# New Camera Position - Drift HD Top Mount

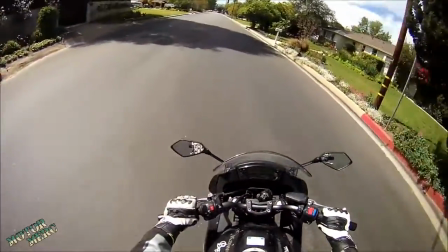happen i thought it would be pointed too high if anything but uh seems to be
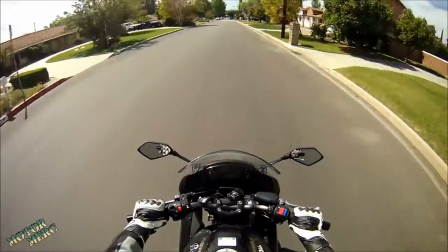pointing mostly at the bike and the pavement and not really much
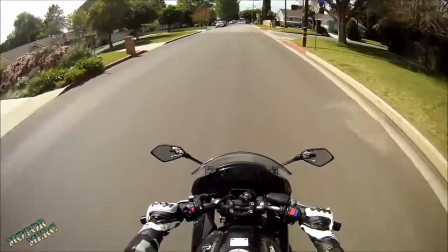at any of the rest of the world so i'm gonna have to adjust it which is gonna be
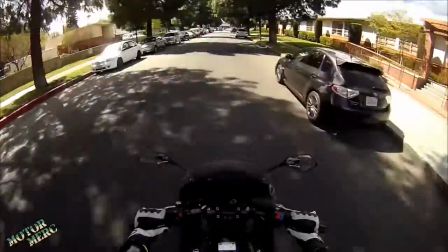a pain in the ass because i you
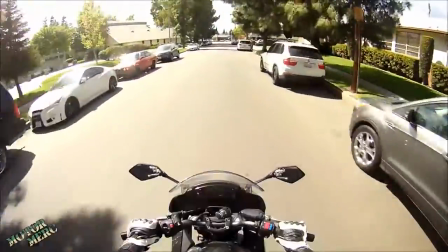know it was a pain in the first place getting the original mounting adhesive off because it's this crazy
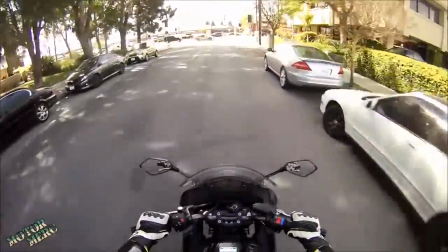3m adhesive mounting tape that's meant to be permanent so I'm
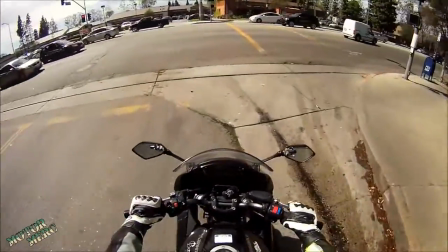actually worried I may have damaged the the shell of the helmet getting the original
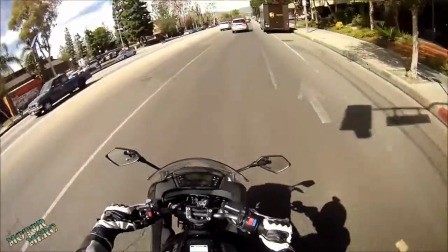mounting off because it's I got it off by applying
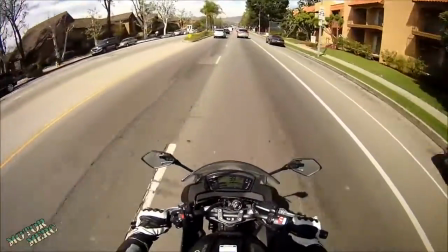heat to it I got a heat gun on it kind of softened up the
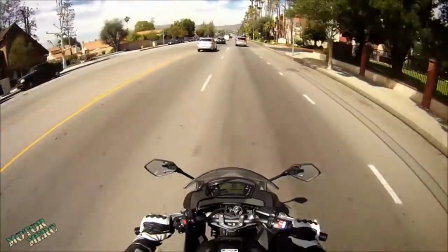adhesive and that allowed me to get it off and of course I used more of the same
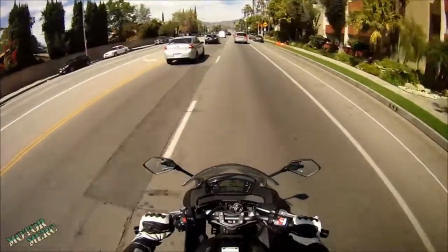type of 3M super extreme duty permanent adhesive
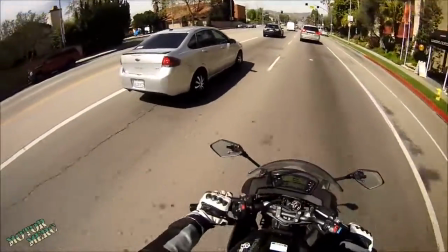tape to get it to get the mount stuck back on the helmet in
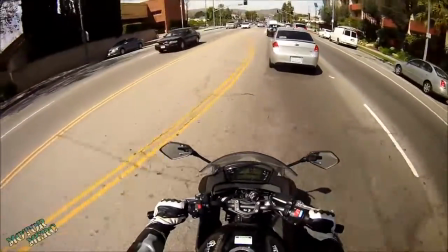the new location so i'm gonna have to go through that whole process all over again which
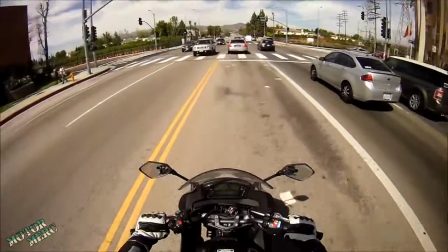i'm not looking forward to and it's gonna weaken another area of the helmet shell
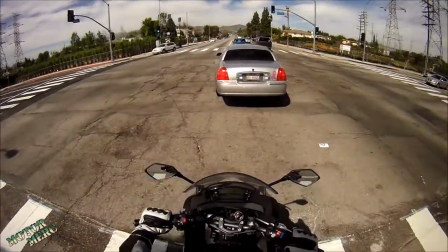but i've been sort of thinking of getting a new helmet pretty soon anyway so i guess it's not that big of a
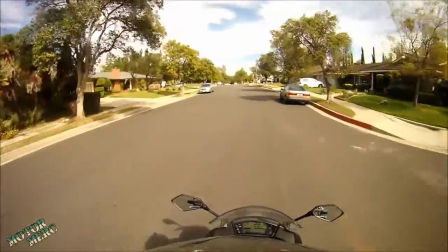deal so this is attempt number two at the top mounted helmet cam position
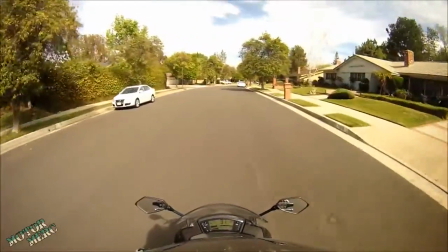uh the previous position obviously was too low the top of the frame was right about where the horizon was
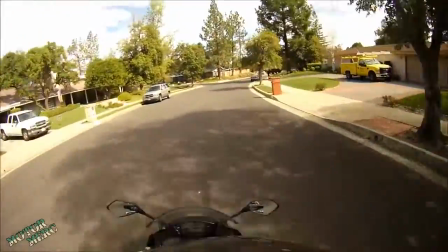so you kind of lose out on anything that's above level with uh with the camera so i wanted to scoot
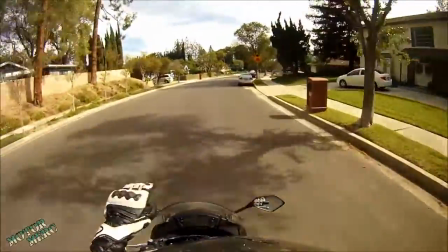it back on the helmet a little bit so it'd be angled up a little more and give everybody a little better view of where
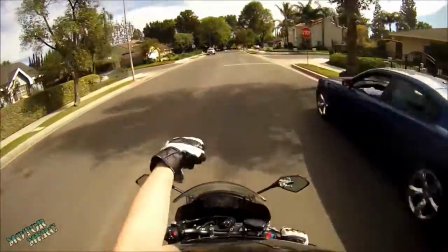i'm actually going as opposed to just a view of where I am like straight down at the pavement,
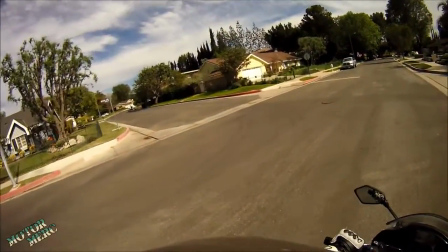which is what we were kind of stuck with before. What street do I want? I don't really know this neighborhood.
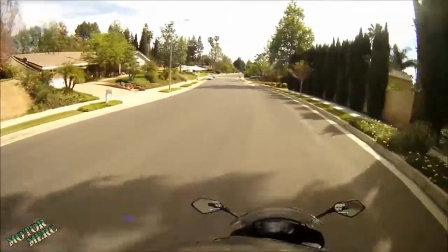So anyway, I scooted it back a little bit and yeah, hopefully it's better now.
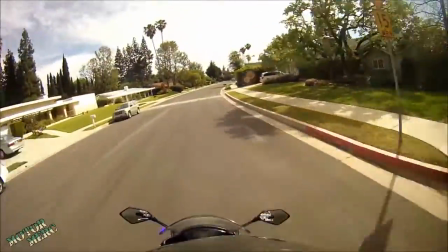Hopefully you get a little better view of everything.
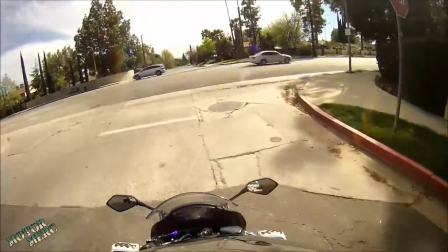So yeah, obviously the previous angle that I had the camera mounted at, it was kind of pointed straight down into the pavement and the bike.
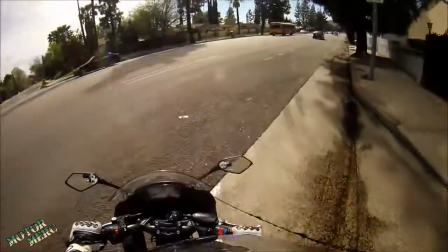And I do want you to be able to see the bike in the shot if possible because I think part of the magic of motovlogging is
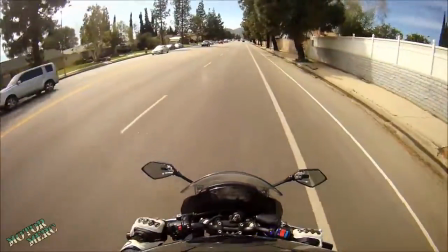being able to see the rider's hands and gestures being able to see how they manipulate the controls and stuff so I think that's interesting and it's something
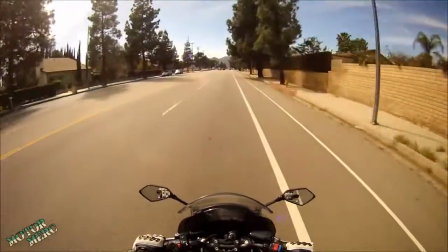I want to keep in the in the shot but you know I also want you to be able to see where I'm going what's
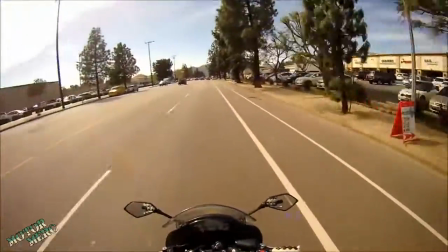in front of me so I needed to pull the angle up a little bit so hopefully this angle will be a little better be able to capture a little
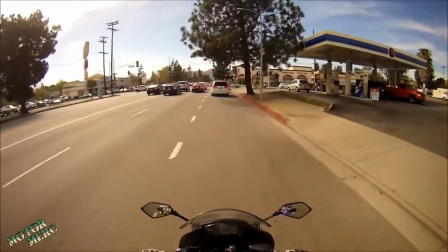bit more of the world around me. Anyway, that's it.
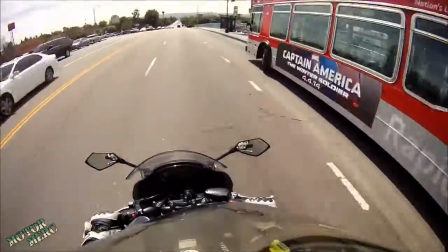I guess we'll make this a Motor Merck Quickie. And I will catch you guys in the next Cali Coast series.
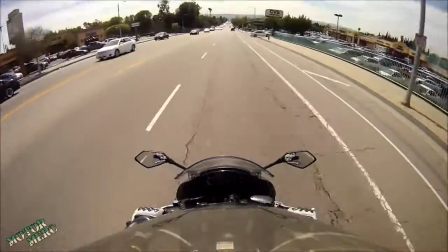Peace.